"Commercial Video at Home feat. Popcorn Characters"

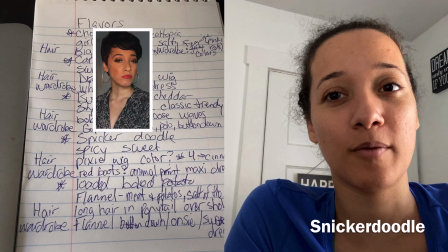[4:04]
So I was thinking the one that's the number 4, which is the closest to my hair color,
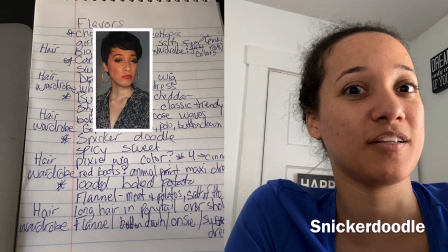[4:09]
it's very brown, like a cinnamon color. So Snickerdoodle comes from cinnamon, so I thought that would be a good parallel.
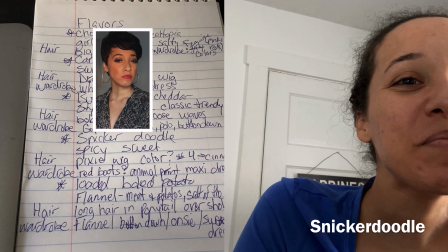[4:18]
And then for wardrobe, I was thinking something kind of spicy.
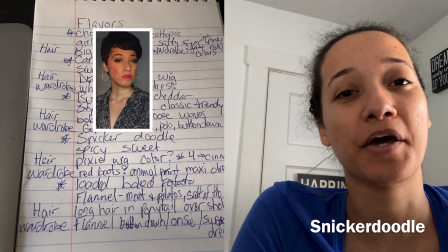[4:23]
So I have these new red boots that I could use. And when I opened my closet, I was like, oh yeah, I have the animal print maxi dress.
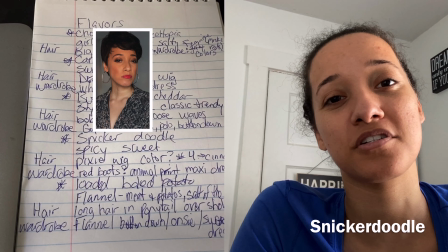[4:30]
So those are just 2 ideas.
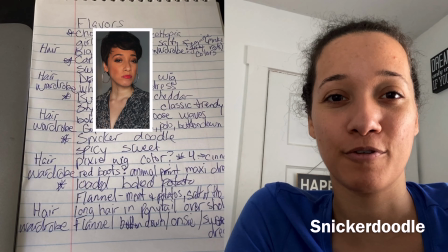[4:32]
Whatever it ends up being though, I was thinking something kind of colorful and maybe something that someone with like a sassy personality would wear.
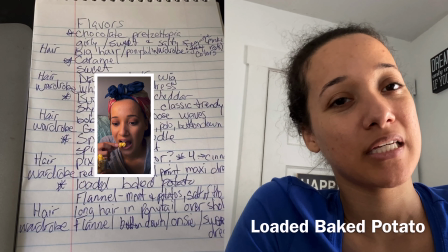[4:40]
Down to loaded baked potato. I was thinking meat and potatoes, like a meat and potatoes kind of person.
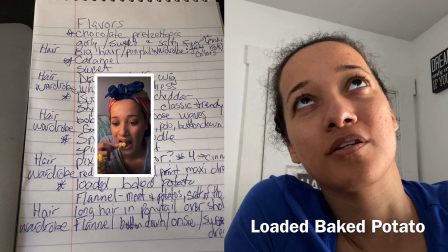[4:49]
And also maybe cozying up on the couch.
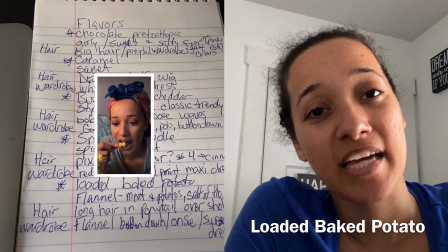[4:53]
So I thought about flannel And I own some flannel shirts, but the mom has some flannel pajamas.
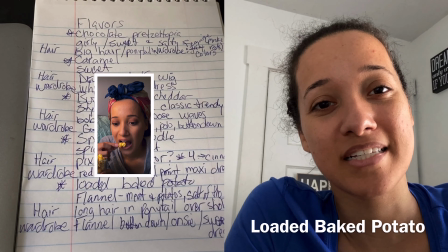[5:01]
She has everything. I call her closets, plural, the costume shop.
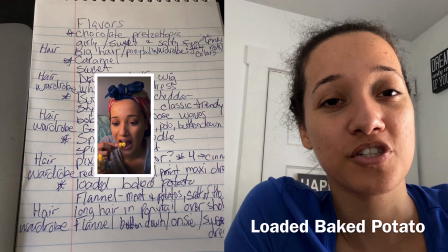[5:05]
So I could either do something flannel she has, or she has flannel onesies.
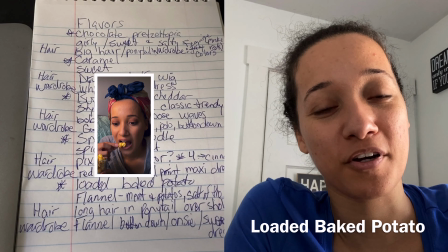[5:11]
I'm not a huge fan, but it might work for this scenario. Oh, for hair.
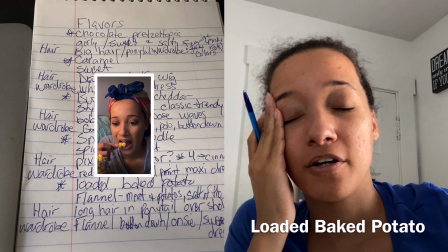[5:17]
I was thinking a hair, long hair for this, for whatever reason.
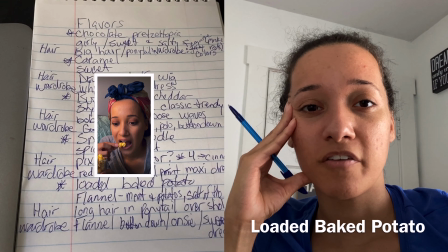[5:22]
I just thought that was simple for someone who likes something as classic as like loaded baked potato. Hey, morning y'all. It is about 7:30 in the morning. I'm having a breakfast of muscadines. Oh, they're so good. And planning the popcorn video. So I had a thought to do like a, not flat lay, actually maybe a flat lay, but a stop motion. I want to get the product shots now before I open and do the taste testing, because then the bags won't look as nice. I was looking for something big enough to fit all five bags. It's perfect because Halloween is coming up. Hey.
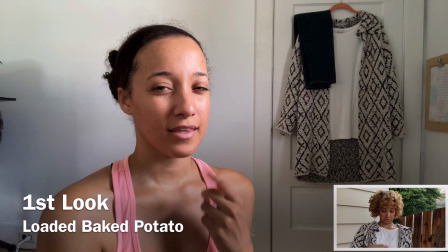[6:19]
All right, we're back, getting ready to film the first theatrical type scene for this popcorn video.
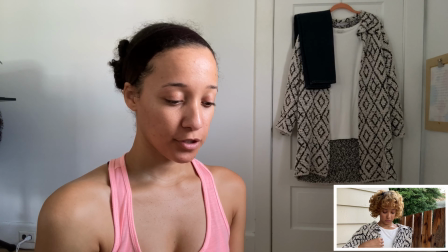[6:26]
And the first one we're gonna shoot is gonna be caramel.
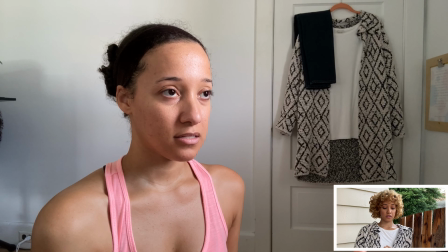[6:29]
The look is feminine and sweet, kind, like a Hallmark movie.
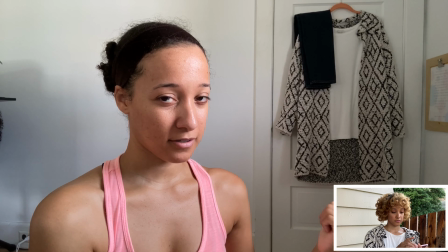[6:38]
Enter outfit back there. Ta-da, that is caramel.
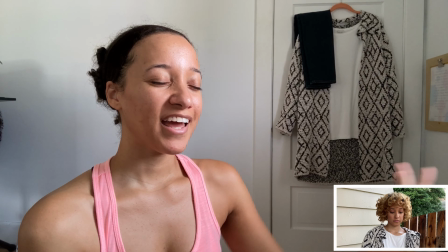[6:42]
Jeans, a flowing top, and a cozy sweater, you know, like Hallmark.
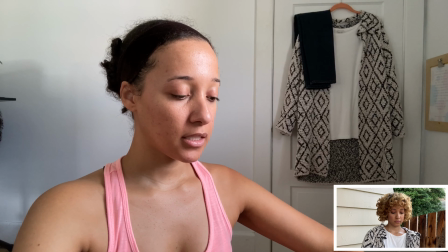[6:49]
For the scene, I was thinking walking or playing with the dog.
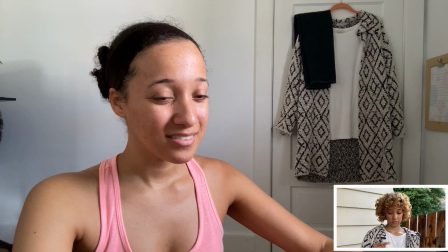[6:55]
Everybody loves a dog, right? All right, I won't say Hallmark again.
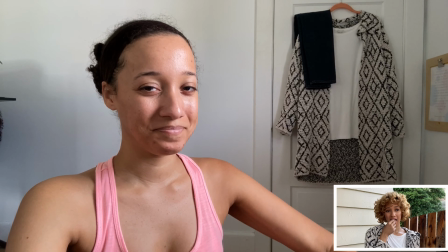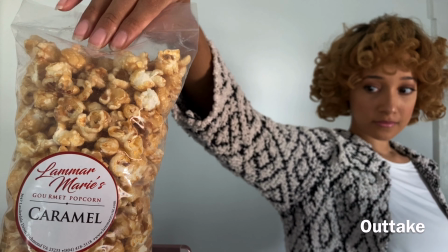I'm back from the first look, which was me and the dog.
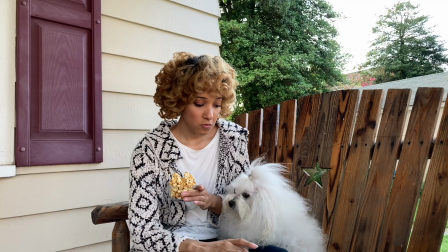[7:18]
We didn't do the walking thing. We just sat on the porch. She stared at me while I ate popcorn. Hopefully that doesn't make dog lovers angry. And then that was the caramel flavor. So now there's a little bit more light and it's golden hour, which is just perfect light. So I'm going to do the baked potato look. And the original idea was to do like flannel pajamas,
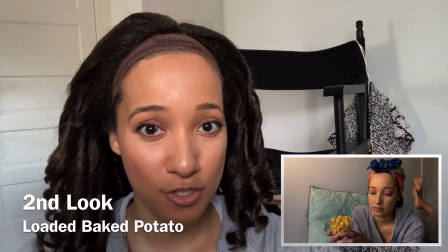[7:39]
but all my flannel is packed away because it's still summer, so I put on long sleeve matching sweat set.
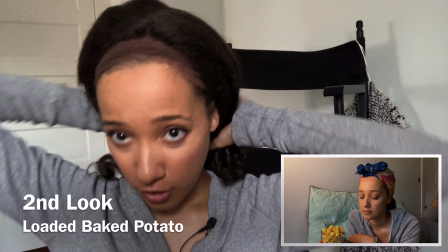[7:46]
And I have this wig that I wanted a long wig to kind of put it in a ponytail just to say casual.
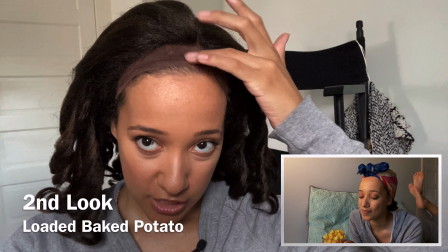[7:54]
I have not done a video for this wig yet, so it still has the lace on it, and I don't want to cut it off because I want to do it for like a product review video.
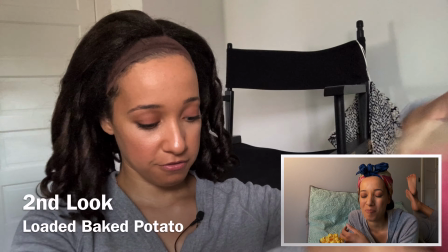[8:02]
So just gonna take this scarf and cover up the lace.
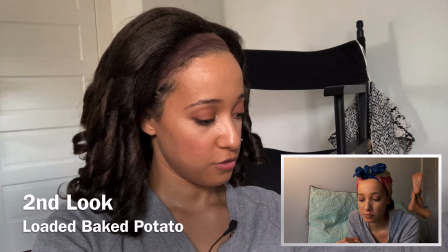[8:09]
We are going to make it work.